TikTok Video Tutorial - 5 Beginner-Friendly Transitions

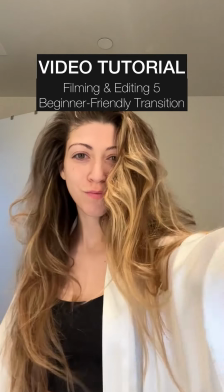If you want to learn how to create transitions like this,
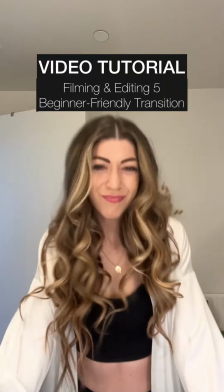I'm about to show you how to create 5 different transitions step by step and what my process looks like as a full-time content creator.
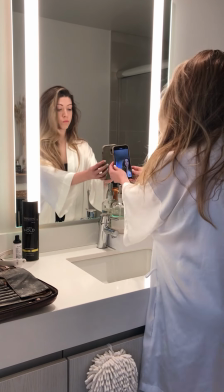I start by setting up the area to make sure my phone stays stationary. My new tripod isn't here yet, so I'm just making it work with what I have.
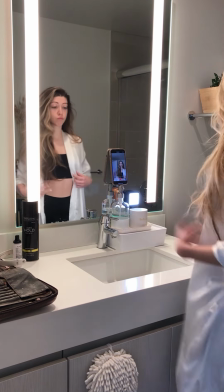Do what you can with what you have. And I also have my little portable light to make sure I have proper lighting on my face since my bathroom does not have any natural light coming in.
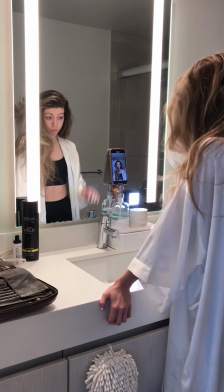And for these, I typically film one single video for the before look and then one for the after.
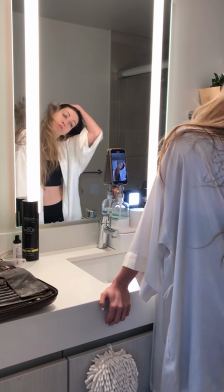And I do it in my iPhone camera. Always make sure your front lens is wiped clean.
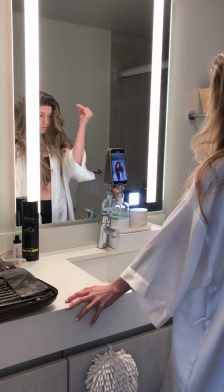For these before looks, you want to focus on what you're doing the couple seconds before you hit the transition point.
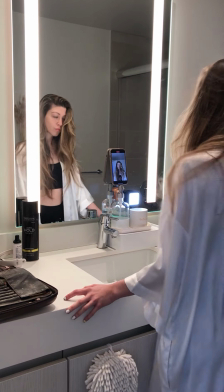So before I cover the camera lens or look away or do my hair flip,
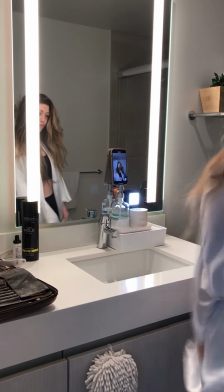I'm intentionally looking at the camera since that will be in the shot, and I do a few takes of each of the transition moves.
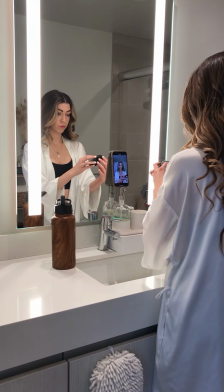Then once I get ready, I put my phone exactly where it was before, as well as the light.
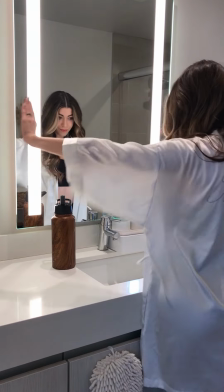I want to make sure that nothing has moved in the background so it looks completely seamless, even standing in the same spot that I was before.
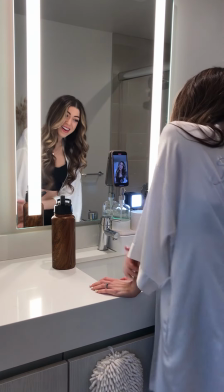And I repeat those same moves, except this time I focus on what my face is doing after I hit that transition point.
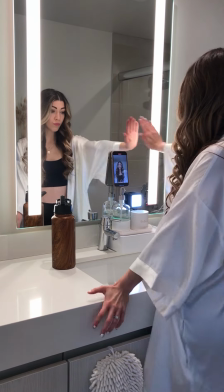So I get a few different variations so I can choose my favorite whenever I edit.
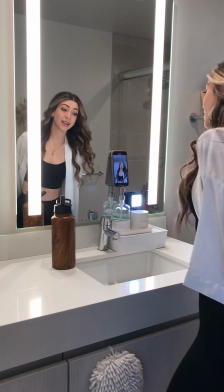And you have to be intentional with where you're standing for the hair flip and where your arm is when you snap.
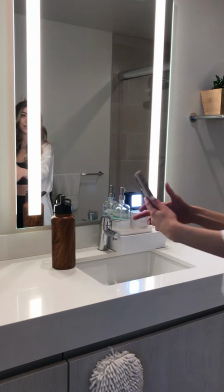And the only time I move the camera is whenever I do the look transition, which I will show you that editing process so you can understand.
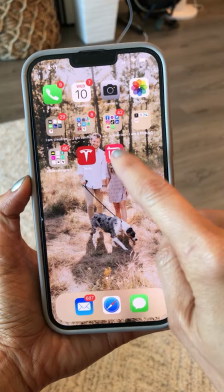Let me show you my editing process. So to combine my clips together, I use the app InShot.
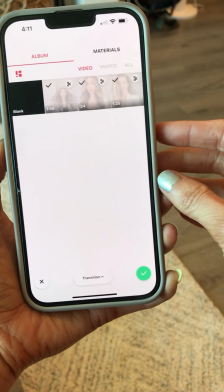I create a new video and I select my clips. It would have been 2, but I did stop in the middle of the second one.
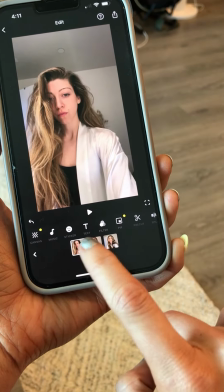Now the 3 clips need to be trimmed down.
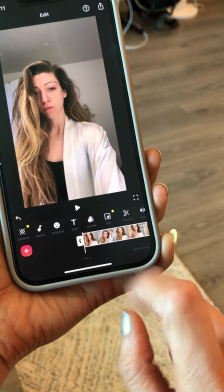Grab your timeline and select that arrow that's on the left and drag it towards the right to delete all the footage you don't want.
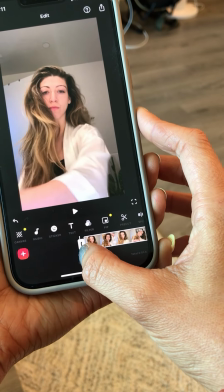On these before shots, I'm just trying to get the part where I don't have makeup on.
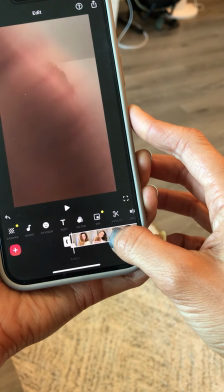You can clearly see I look a mess. And then the part that it needs to end on is when I cover the lens.
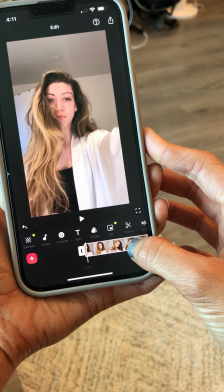Once I have that shot, I actually go and I split that into its own individual clip, and that's because I bring the after clip right behind it.
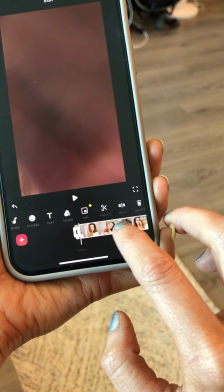So then all the stuff that comes after that can be deleted. So I'm dragging that timeline to the right, deleting everything.
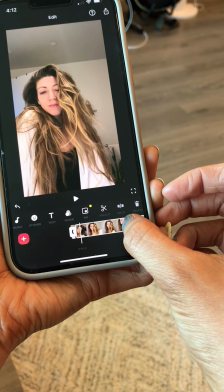I go and I find the next one, and I go to where the camera is covered, and then I split it into its own clip.
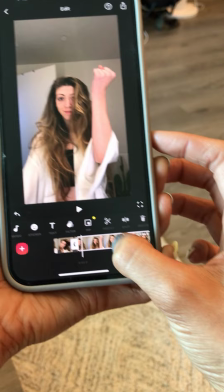And I repeat this process for all of the transitions. So any before shots, you want a little footage right before you hit that mark, like the snap.
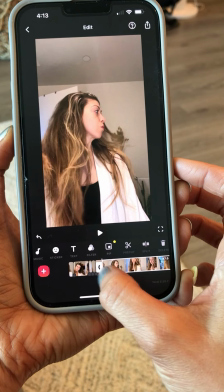I got a little bit before I hit the snap, a little bit before I did the look, a little bit before I do any hair flips,
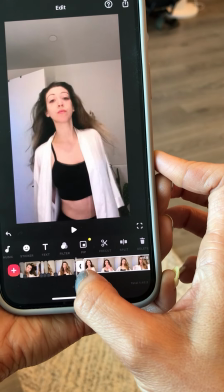and I split and delete everything that comes after that because then I need to add the after shot right in behind it.
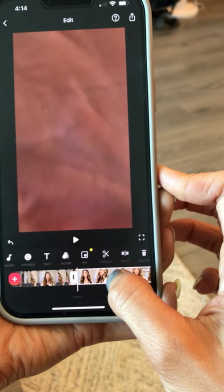And once you're done with all of the before shots, now you do the same thing except opposite for the after shots.
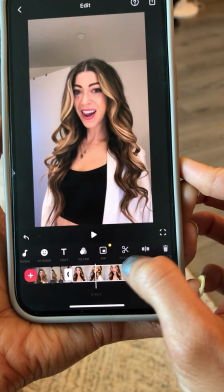So I start with my hand covering the lens,
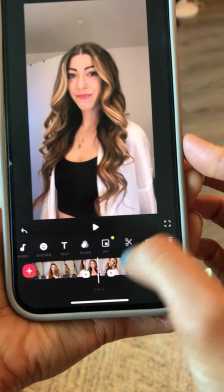and then I get a few seconds after that action step of whatever I'm doing for the after shot, which I showed you during the filming process.
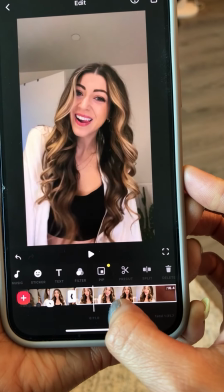And once you get that clip split into a smaller one, what I like to do is actually grab it, I hold it down,
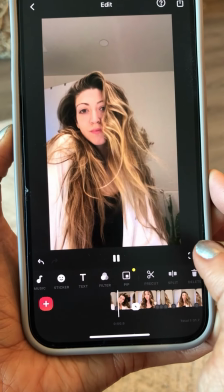and then I drag it to the before so I can watch that transition to make sure that it's cut correctly.
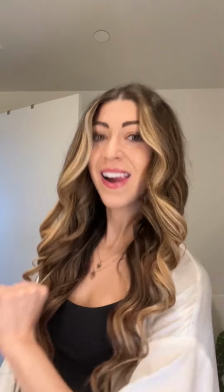As you can see here, this is actually how that came out. And repeat the process. I'm doing the same thing with the snap.
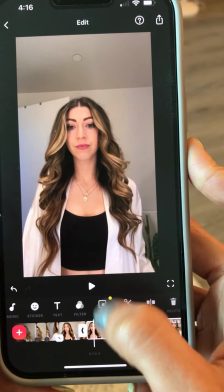I'm starting the snap video for the after shot at the snap, and then I take a couple seconds, if even,
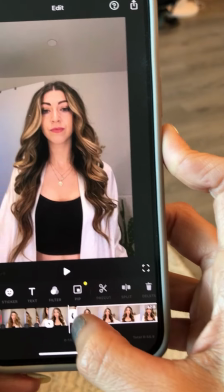right afterwards, finding that before shot and then putting it right behind it for the after shot to make sure that it looks cohesive.
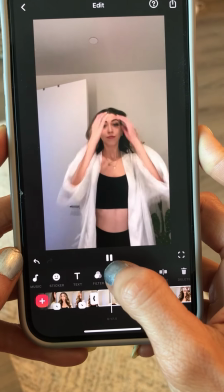And this is how that video came out. For the hair flip, I started at the bottom for the after shot, and then I found the before shot, dragged it to it.
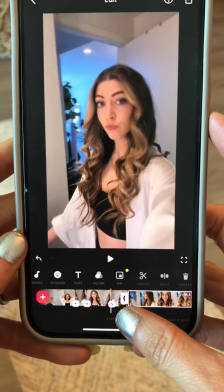And for the look shot, I put my hand exactly where it should be, and I start by looking away,
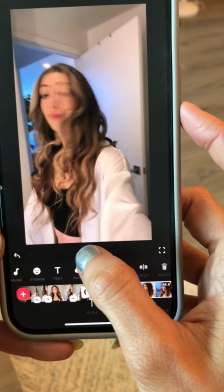and then I turn towards the camera, really starting the video where I'm halfway turning.
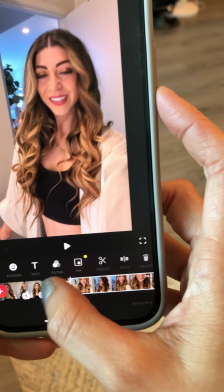And you will see that it did take a little bit more editing than the other ones,
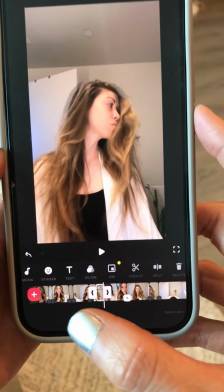but making sure that it all comes together to where the before shot is halfway looking and the after shot is the remaining halfway looking.
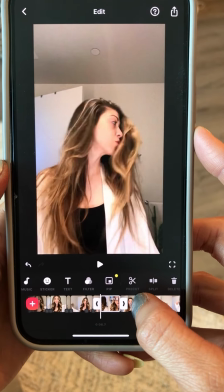Putting it all together makes it look beautiful. This is actually how that one ended up turning out.